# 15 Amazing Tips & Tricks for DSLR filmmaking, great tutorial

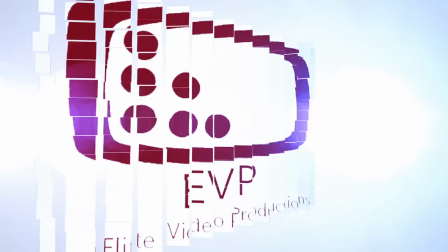Hey, this is John Cooksey from Elite Video, and I'm going to show you 15 great techniques that you could use in your filmmaking or videography.
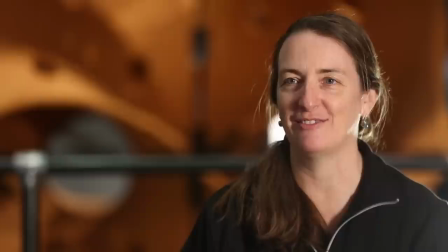Tip number one, ring along one of these small LED $40 lights, not necessarily for a main light but for your backlighting or hair lighting.
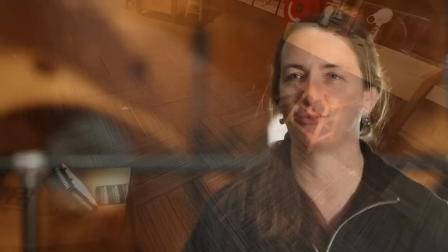In a desperate situation like I was in this last shoot where I had 10 minutes to set up, you could throw one of these on a box or on a light stand or tape it down anywhere and it'll make a good hair light or backlight.
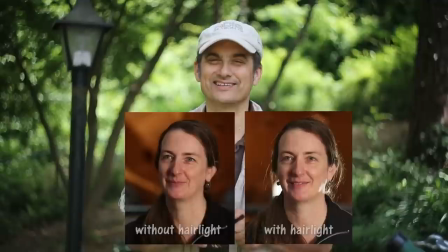They come with a gel, they run on batteries, it lasts forever, and it's a great deal. Tip number two, bring a softbox and use the softbox for your interviews and bring it as close as possible without being in the shot. So if it's really close, you're going to get a smooth, nice lighting on all the side of the face. Don't put it in front, put it more toward the side to get sort of that side lighting.
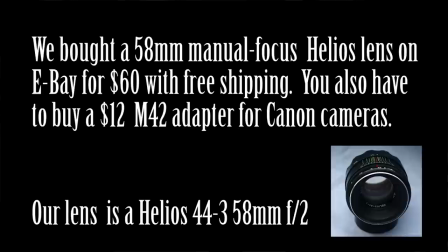Tip number three, bring along an inexpensive $50 Russian made F2 lens. Now, F2 means you're going to be able to throw the background out of focus. So about $50 is all it takes to get this lens, and that's the lens we're using right now with a little $10 adapter because I'm using it for a Canon. And you can see you get great quality and the background goes out of focus like you're seeing here, and that's really impressive to a lot of people. The next tip is use a shotgun instead of a lavalier if you can. Sometimes you get a lot better sound, and it really is a great way to get that deeper bass.
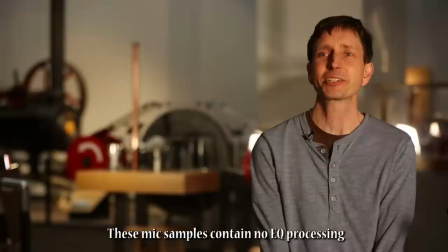Here's an example of a shot with just a lavalier.
One of the exhibits that I'm most excited about for the show is called The Big Wheel Keeps on Turning.
And now here's the same thing with shotgun.
One of the exhibits that I'm most excited about for the show is called The Big Wheel Keeps on Turning.
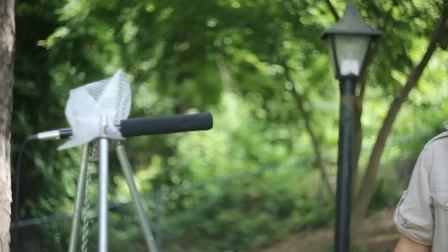We're using the shotgun right on a little cheap stand here and it's maybe about three or four feet away from me and it does really, really well. The next tip is slow motion. A lot of times people use slow motion for an effect,
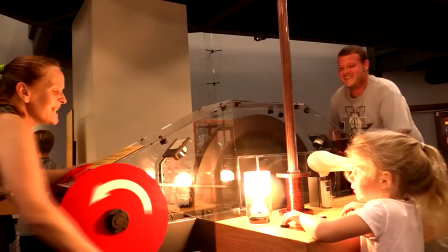but I want you to think about the times you have two seconds of a shot that is just fantastic, but you have four seconds to fill.
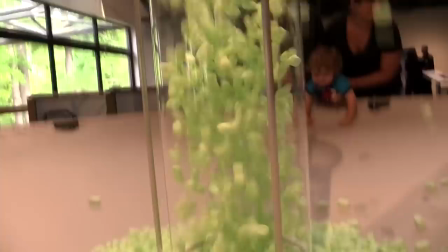So you use that four seconds to, instead of filling out the whole shot, just take the first couple seconds, one or two seconds, and slow it down. Sometimes it's a much better effect. The next tip is what I call lazy background lighting. Instead of lighting up your background, and of course you light your foreground, and having your background lit with a lot of lights, look first for a background that's already lit.
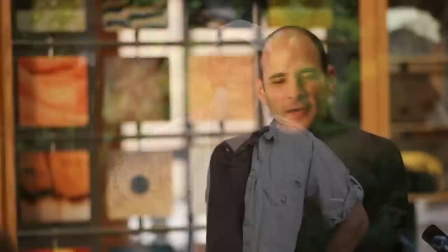Here's an example, one that was already lit. We positioned our interviewee in front of that and everybody says, ooh, that looks so good. Well, I let all the lighting of the museum take care of that background. The next tip is to use a glide cam, a Movi, or some of the stabilization in your video camera to do slow circles around things. Motion is really important these days in videography and filmmaking. and a small
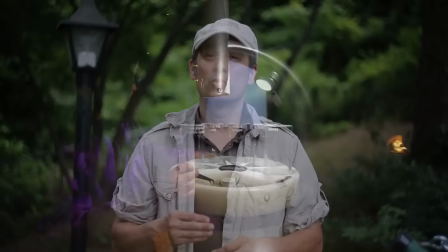amount of motion as your truck in the shot allow people to get a different perspective as it goes along. One thing to make your productions look even better is either get an Apple or After Effects template.
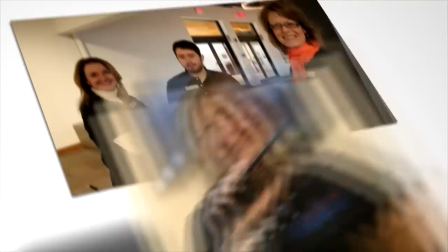With After Effects you're able to download templates for anywhere like this one was $15 to $30 to $40 and plug in your video or stills and get this look like it's a very high production look without investing lots of money.
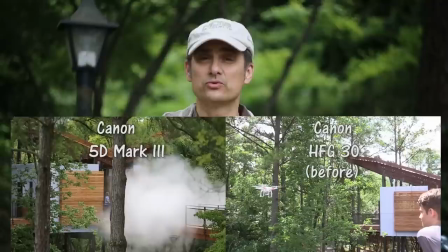If you're using a plain cam camcorder and it's not matching with your other camcorders like the 5D Mark III Canon.
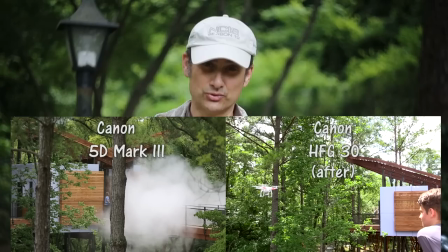What we do is we take our lower end camera and we do a little bit of saturation and a little bit of sharpening and you'd be amazing how well it'll blend the two cameras together.
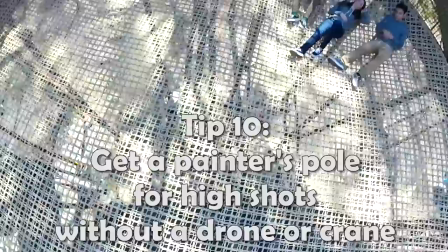The next tip is all about a painter's pole. You can get a painter's pole with a little bit of a camera mount at the end.
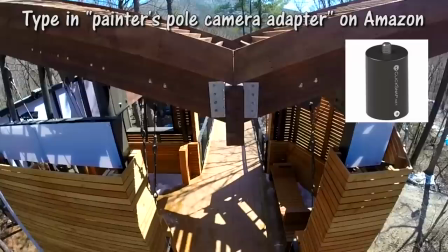We put a GoPro on this, extended really high up and we're able to get fantastic shots 18 or 19 feet high in the air without a drone. Great if you're doing inside shots. Next thing I want you to do is look at this little tiny camera. It's under 150 bucks and it's a time-lapse camera.
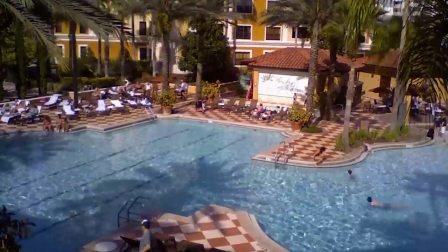What's nice is it's cheap enough that if it does get stolen you're not losing thousands of dollars but you can mount it somewhere all day and set it up really quick.
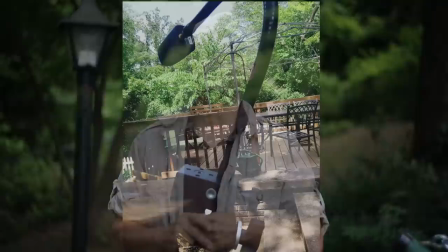The quality is not going to be as great as a digital SR but it's pretty fun to be able to hook it up on any of your job and get some time-lapse of things going on.
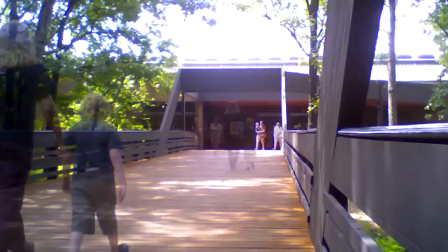I put it on a little flex arm and mount it anywhere and you're good to go.